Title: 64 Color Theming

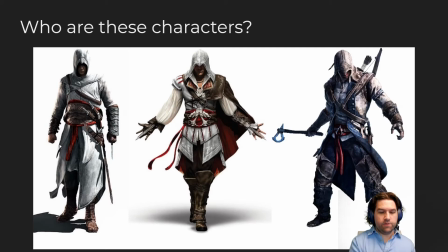So here I have the character from the first Assassin's Creed game, Altair, who is a part of the Assassin's Guild, the first character in the series. And all three of these characters are white-clad assassins of the exact same order in the exact same genetic lineage.
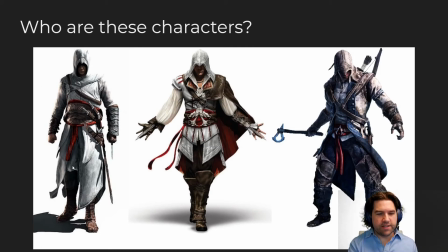And so we see here Altair, and he's wearing white. But what else do we notice about him? Well, his profile doesn't give away enough. He looks very serious. He's very stoic. The details of his costuming tell you something about his monk-like roots, as well as the sort of medieval setting that he's in through the costuming, the detail.
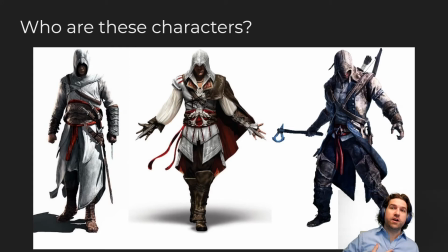But he's pretty close to the chest. Most of his weapons are not in the silhouette, so they don't draw too much attention to us. He doesn't present as a threat. We see one thin, hand blade hidden by the character, so we don't actually see it very well.
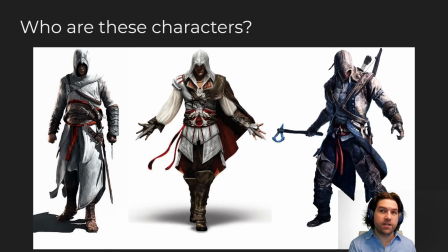The whole idea is it's all about the hidden blade and the hidden strike, something that can come suddenly, but otherwise he can blend into a crowd very easily. Ezio, the character from the second Assassin's Creed game, instead is open and flashy. His personality is much more flamboyant. We see more distinctively a lot more red and a lot of this opening with the character.
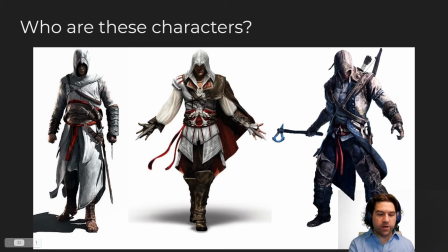Feet are close together, almost like an acrobat, as opposed to the evenly placed feet of Altair in a very neutral pose. Sort of creates this diamond shape with his pose, more top heavy, more open. The weapons here aren't hidden as much. Instead, the two assassin's blades are being flourished openly and brandished.
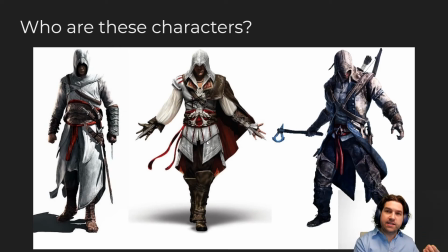So the character has a lot of the styling and detailing of Renaissance France and Italy. We can see right in here, primarily Italy, I suppose. But a lot of red, a lot of like sort of the poofy costuming, but still the focus drawing our attention up and out to the character.
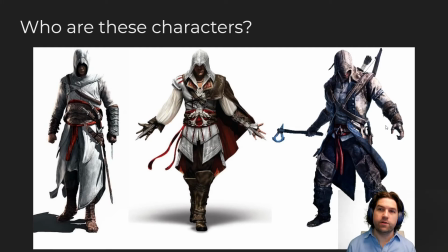And then we get to Connor, a character from a time that takes place during the American Revolution. Connor shows his own combination of colonial and native traditions. We still see the white, although a little dingy because he's on the frontier.
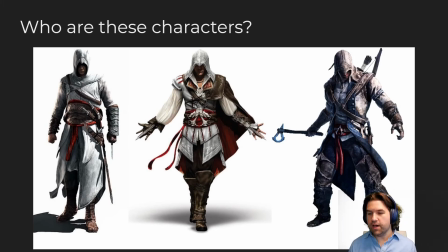He's a frontiersman as much as he is an assassin. But also, look at the pose. Wider stance, more openly aggressive, from the very subtle Altair to the point where the weapon is open and it's brandished distinctively. It's being shown.
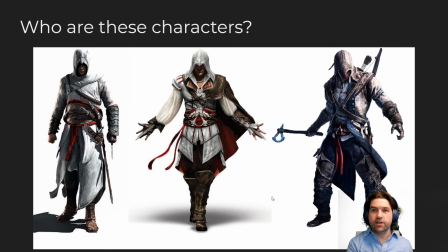The character has several weapons that feed into his silhouette, showing us who he is, as well as showing us the, again, colonial dress and detailing. So 3 different characters that, from the stance of their models, their costuming, their dress, aren't that different.
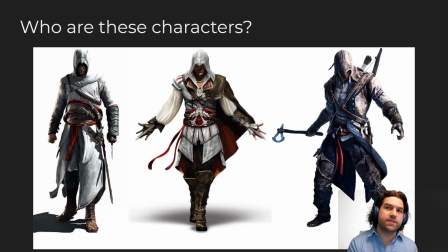They're very similar, but it's the details that tell us that they're different from each other in personality.
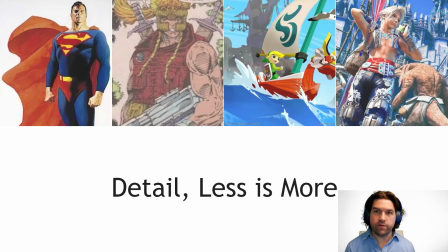When we're looking for detail, I really feel like less is significantly more. Again, looking at something like this Alex Ross Superman is classic and it's iconic and it has just enough information to keep your brain interested.
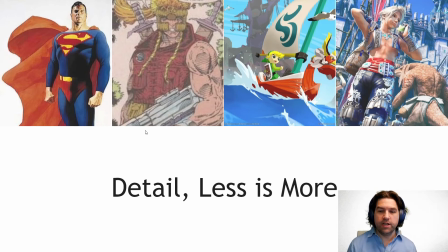Versus this is Shatterstar, a Rob Liefeld creation. Rob Liefeld was known for just adding detail on detail on detail on detail. He's sort of mocked often for adding pouches all over characters. He liked these big vests.
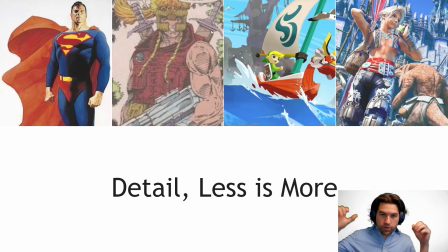He liked these kind of headgear hat things. He liked braids and swords on the backs and ponytails and big muscles with lots of hatched lines. And you start adding so many details, it starts to detract from the character design. Similarly, I think Wind Waker, the original Wind Waker, and I believe this is Final Fantasy XII,
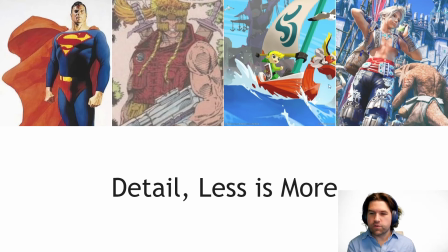came out at similar times, and Wind Waker's visual design has aged very well, and I feel like a lot of these mid-2000s Final Fantasy games have not. For instance, it's hard to see what's happening in this scene, and you don't even notice at first. There's like a lizard guy here.
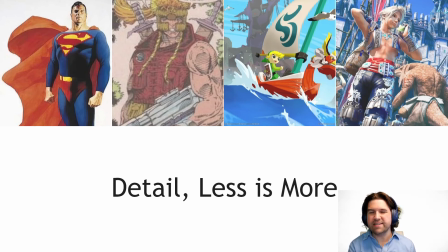The legs have all these belts and buckles on them, but the character kind of blends into the background and everything's so blue that it's all bleeds together. There's nothing distinct about it, and it becomes less memorable because it just turns into white noise.
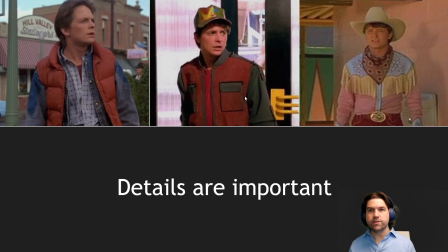Details are really important. So just like with Altair and Ezio and Connor, we want to see that these costumings are consistent.
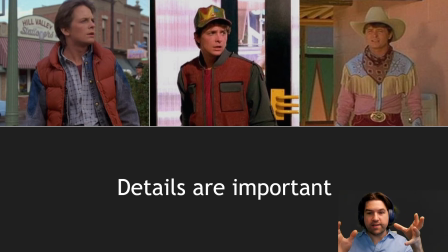This is the reason in the Back to the Future movies, Marty's costume and dress is relatively consistent and intentionally so through the movie. In the first movie, he's wearing a pretty typical 80s kids outfit. However, it's got enough distinctive personality. The costume design of giving him this denim jacket with a vest over it makes him more noticeable.
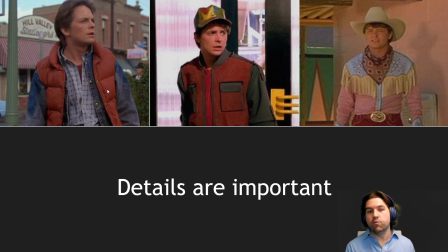The red helps him stand out from some of the other more neutrally dressed characters without having him to dress too loud. When we travel to the future to pretend to be his son, this is the jacket they give him, and you can see it has some of the same red and sort of on blue, as well as he's got the same sort of undershirt. This isn't just a continuity thing for the movie.
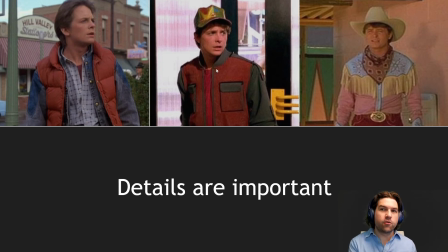They wanted to intentionally give him a dress that made him look familiar to the character he was dressed like in the beginning, because it's easier for audiences to go, oh, I'm watching Back to the Future 2. That's the same guy from the first one. And the cowboy outfit that he starts wearing in Back to the Future 3 is again intentionally picking up the blue and red,
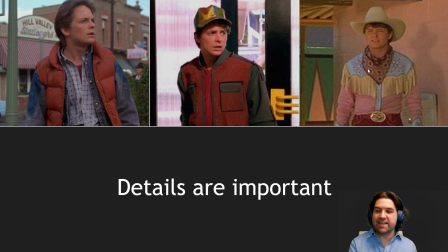although in a joke pastel kind of way. He won't keep this outfit for the movie. They do this as a joke at the beginning of the movie, but I did it intentionally because we've associated Marty with these blue and red color motif. And so we need to start him in blue and red so that we can dress him later in more accurate period clothing,
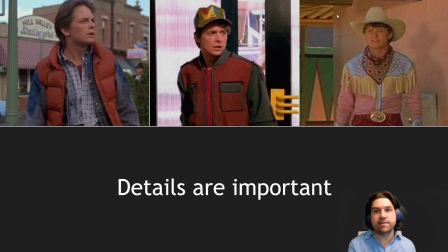but we want to remind audiences this is the same character from the first movie.
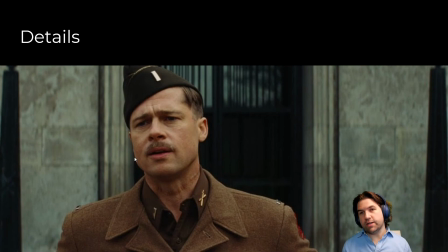Details are something that actors put into their characters without really telling anybody. One of my favorite examples of this is Aldo Raine from Inglourious Basterds, in which the actor Brad Pitt and the director Quentin
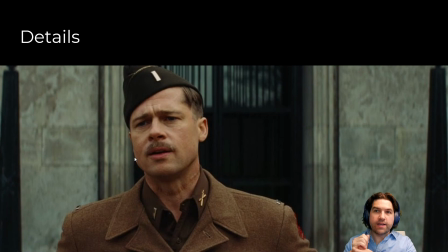Tarantino know how and why the character of Aldo Raine has a large scar, a kind of scar that is often associated with lynching or hanging. So meaning that he would have been hung at some point almost to death, but clearly isn't dead.
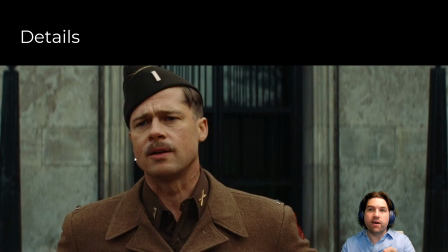And the only two people that know the story of it for the character are the actor and the director, because it helps inform the performance. And it's the same thing with the details we're putting into these characters. you can put stories and detail into the textures that our audience,
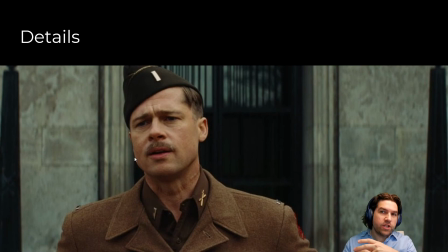our viewers, our players never really know about, but it etches into the history. It's like carving into the bark of a tree. It gives it history, sort of the rings as they go, and it helps inform us to create more things about the character by thinking about a fictional backstory.
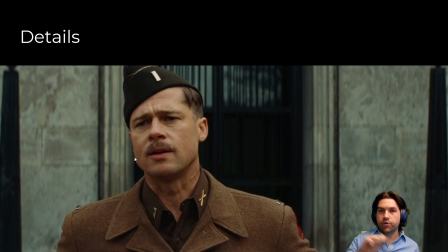So when you're taking your characters and you're putting textures and grime and grunge and things like boots, or you're adding extra details into corners or crevices, ask yourself, who is this character? Where do they come from? And what have they done in their lives to get to this place? Because that's going to tell you a lot about the details you put into things.
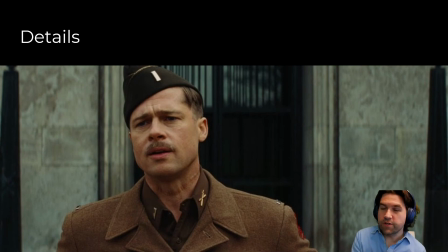All right, in the next one, I'll show you a couple tools and tricks we can use in Painter, and then we'll get texturing our characters.